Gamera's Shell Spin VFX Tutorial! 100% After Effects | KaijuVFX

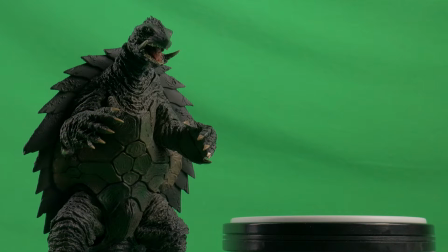Welcome back to our first episode of KaijuVFX for 2019. Today we're going to be creating Gamera's famous flying shell spin maneuver with just an SH Monster Arts figure and completely vanilla After Effects, so no paid plugins for this one. The first step was recreating the shell spinning itself.
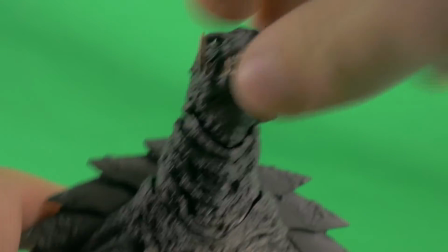I detached the arms, legs, tail, and head from my Gamera figure and set him on a turntable and got ready to spin.
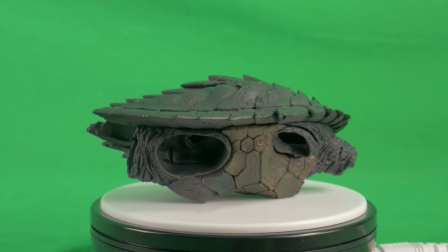Slowly but surely. Now you could simply take a few frames of stop motion animation and imitate a fast shell spin right off the bat,
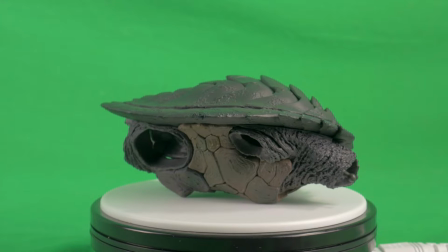but for this effect I was unsure of how fast I would want Gamera to spin,
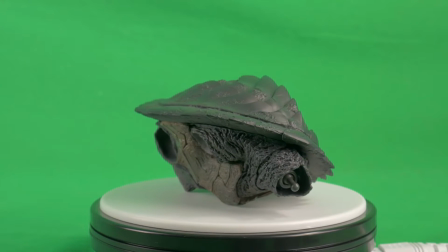so having him on the turntable lets us set the speed of his spin to however fast we want when in post-production.
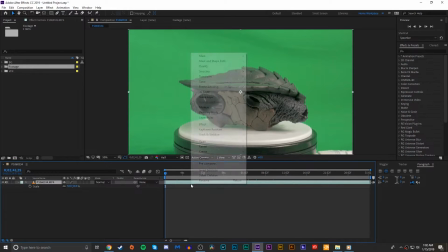Once filming was complete, I imported our footage into Adobe After Effects and did a quick rotoscope job around Gamera's shell as he spun around the turntable.
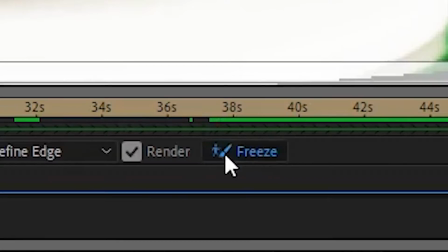Once the roto was complete with pretty minimal pain, I froze all the frames so the mask would remain intact while working with the footage.
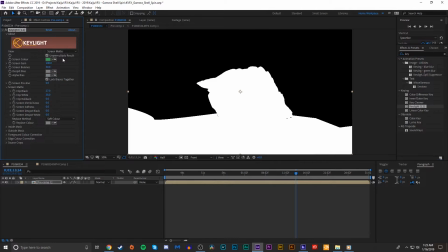I keyed out the green screen with a simple key light effect, and then played around with the time stretch of the layer to test out different speeds of spinning.
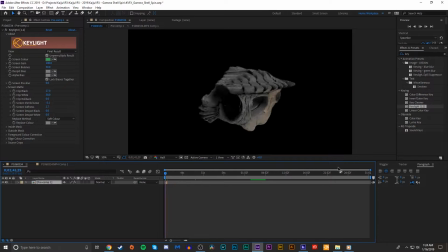Eventually I settled on a spin that lasts about half a second before looping,
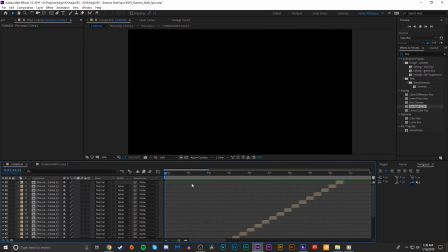and I then duplicated the layer a lot and pre-comped them all so that we had one layer in a perfect constant loop.
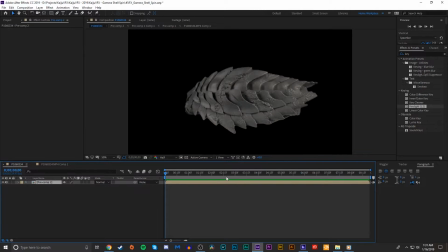It was then time to digitally create the jets that propel Gamera as he spins through the sky.
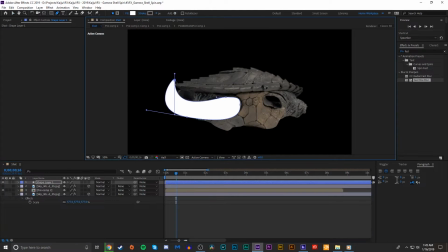I simply took the pen tool and drew a rough shape of a jet coming from where Gamera's arm would be, and then I animated keyframes for the mask path,
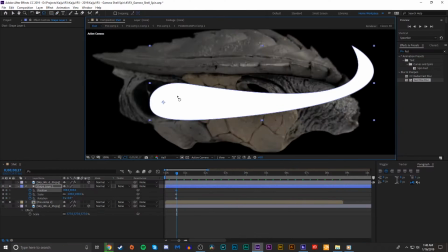layer position, and rotation, and animated the jet frame by frame to properly mimic the motion of a spinning jet stream.
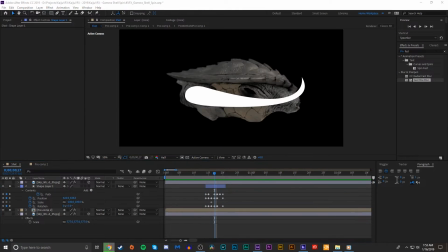Repeated this process 3 more times for all the other jets coming from Gamera, and the ground was laid for the effect to take shape.
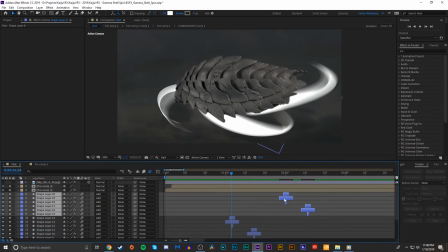I did the same looping process for Gamera spinning and pre-comped the foreground and background jet layers separately, leaving us ready to start packing on the effects.
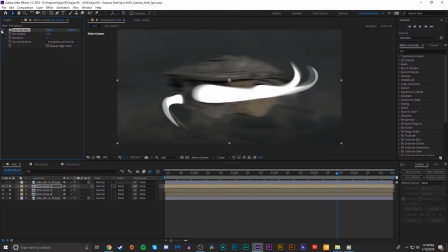First I added a fast box blur to soften those sharp edges just a tad.
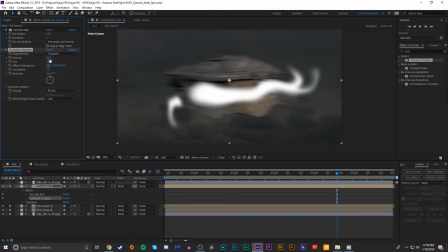Then a quick turbulent displacement to make the jet streams look a little bit wavier and windy.
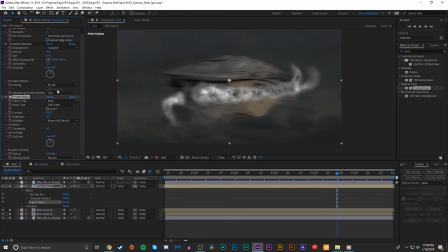And a fractal noise effect to give them a bit of a subtle smoky texture, and also making sure to animate the offset turbulence X to ensure a clean animation like the smoke is being poured out of the jet. Then it was time to make the jets really glow and pop.
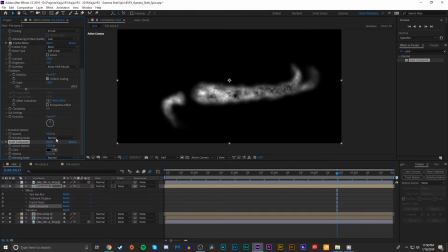First I added a solid composite and colored it black so that we could properly colorize it with a curves adjustment, where I bumped up the blue and green channels just a bit.
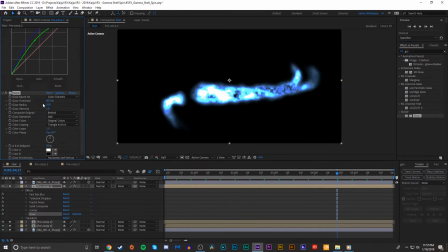Then I added some glows to really make the jets pop.
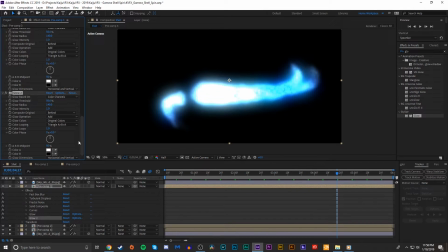I also quickly added a horizontal fast box blur to the Gamera base layer so that we could get some good motion blur as he spins,
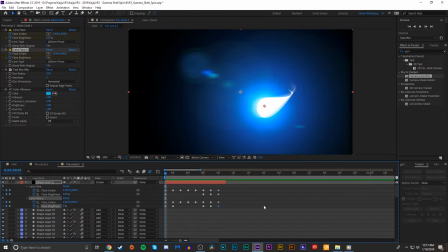and I also created another duplicate layer of the jet layer where I animated some simple lens flares to the starting points of the jets,
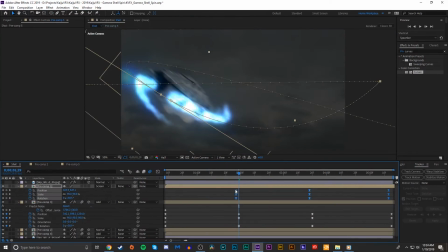just to get a bit more of a hotspot type look at the base of the streaks. Next I did some work on animating the shell spin.
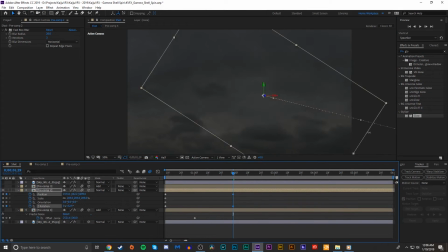Because we pre-composed every layer of the shell and jets, we were able to simply make all of them 3D layers, create a 3D environment with various cloud layers, and then animate the rotation and position of the shell and add a camera movement to really make the scene seem super dynamic.
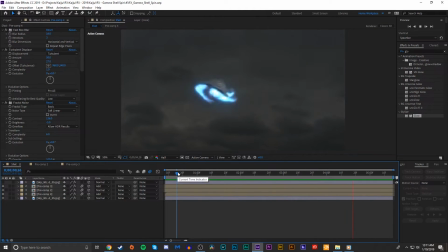Now it was time to do some color correction on the elements. I brought the contrast up and brightness down on the base Gamera layer,
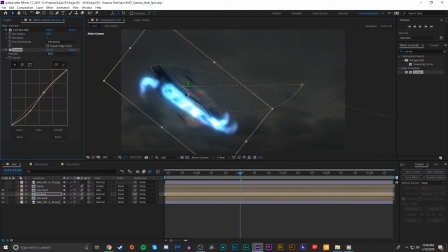but I wanted to get some good dynamic lighting on the shell coming from the jets, so I duplicated the foreground jets layer,
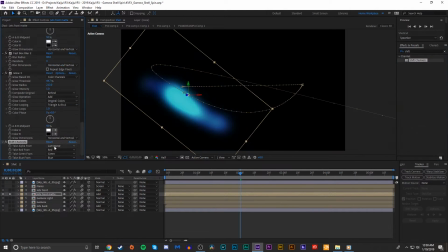blurred it out a good bit, and duplicated the Gamera layer, and set its alpha matte to be the blurred jet layer. I then upped the brightness and blue channels on the Gamera light layer. This made adding a cool lighting effect onto the shell super quick and simple.
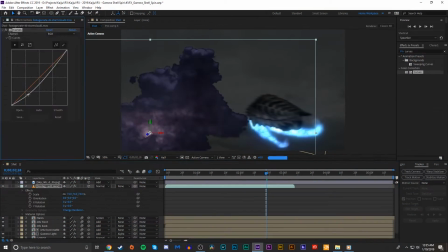Then I did some more work enhancing the environment and the shot was done.
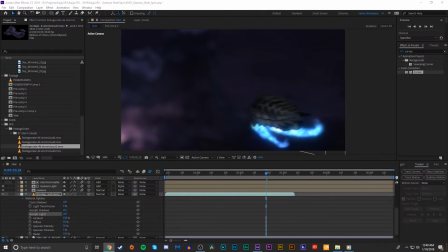Using only the tools given to us in After Effects, we recreated a super dynamic shot of Gamera flying through a stormy sky.
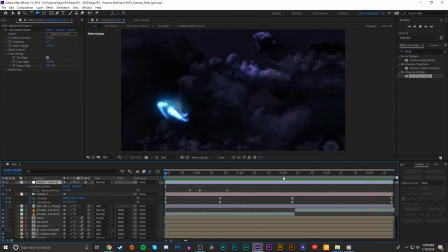And that wraps up this tutorial. This effect was requested by Patreon supporter William Zorio.
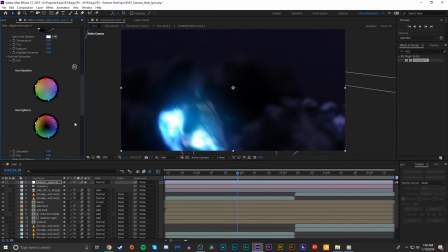If you want to get your VFX tutorial request made a top priority, then consider supporting us on Patreon.